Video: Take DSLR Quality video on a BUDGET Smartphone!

So then we have something called electronic image stabilization.
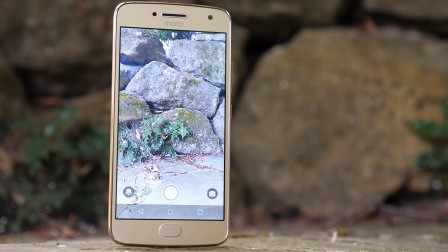[4:15]
And with a lot of smartphones, especially lower-end smartphones that don't have optical image stabilization, this effect is built in by default.
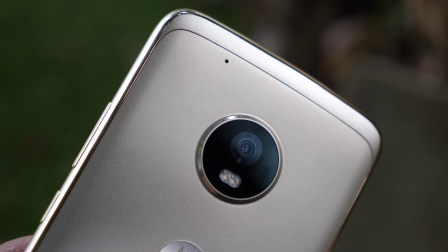[4:21]
And it can be effective. If for example you're holding your smartphone, you're consistently moving in a certain direction or you're tracking a certain object,
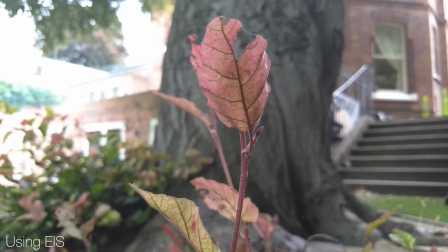[4:28]
then sometimes electronic image stabilisation can reduce the shakiness in that. If however you're walking down a street and your phone is going like this and just jumping up and down, then actually all it's going to end up doing is making it seem very unreal. It's going to create a pretty poor attempt at trying to stabilise it, and in the end it's just going to look like it's heavily edited.
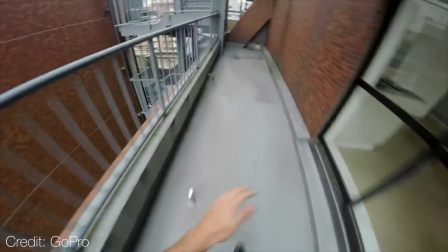[4:46]
And this is why with GoPros for example, which are cameras meant to capture a lot of action, to capture running, skiing,
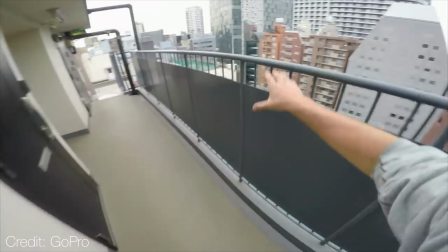[4:51]
jumping, all this kind of stuff, They tend to by default have a very minimal amount of electronic image stabilization because in those kind of shots where there's so much action You're probably
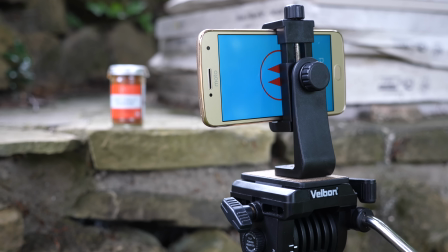[5:00]
better off without it and then probably the most overlooked aspect of taking good quality video is sound quality So with this simple attachment here It splits the 3.5 millimeter connection on your smartphone into input and output So you can plug in a high quality pair of headphones into the output section and you can plug in a high quality microphone into the input And if you are trying to take cinematic quality video which includes audio, then this is an absolute necessity. Get one of these and then get a decent quality microphone. The one I've got here is the Mod Mic 5 and there are plenty of others. So the next tip I'm about to tell you is probably my favourite tip of all time. What you can do is shoot your smartphone video at 30 frames per second as normal, but then when you put that video into your video editor, slow it down to 80% of its original speed, i.e. 24 frames per second. So what that does is actually creates a slight amount of slow motion in the video,
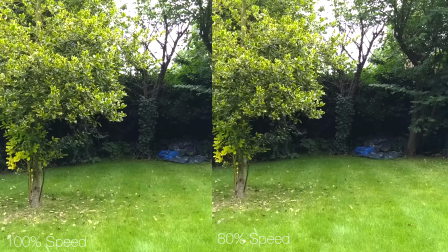[5:49]
which number one is cinematic in itself, number two hits the target frame rate of 24 frames per second,
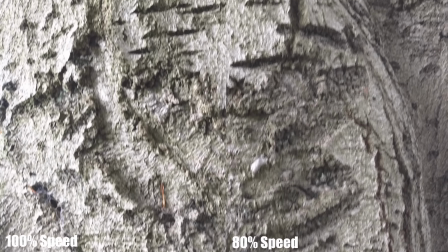[5:54]
and number three, just because everything's moving a little bit slower, your video is actually more stabilised. And so depending on what your end objective for this video is, you may want to continue making it more cinematic.
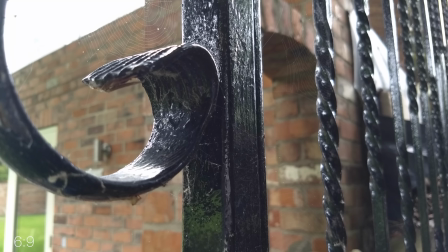[6:05]
Now one way of doing this is to change the aspect ratio from a 16 to 9, which is a standard out of a phone like this, to a 21 to 9.
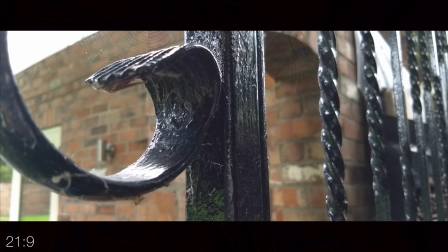[6:11]
That is considered a cinematic ratio, and that creates these known black bars on the top and the bottom of the video, which some people like, some people hate, and it's up to your discretion whether or not you want to use them.
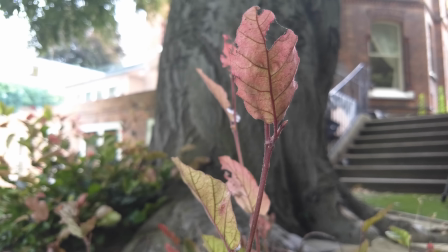[6:22]
And so the other thing is color correction. Depending on the kind of look you're trying to create, you might want to add warmth to a certain shot, for example, or you might want to take it away. Anyway, guys, I really hope you enjoyed that video. I've got tons more videos like this, tutorials, other things that you can do with your smartphone, which are genuinely really useful. So with that being said, I really hope you check those out. I'm Mr.UseTheBoss, and I'm signing out.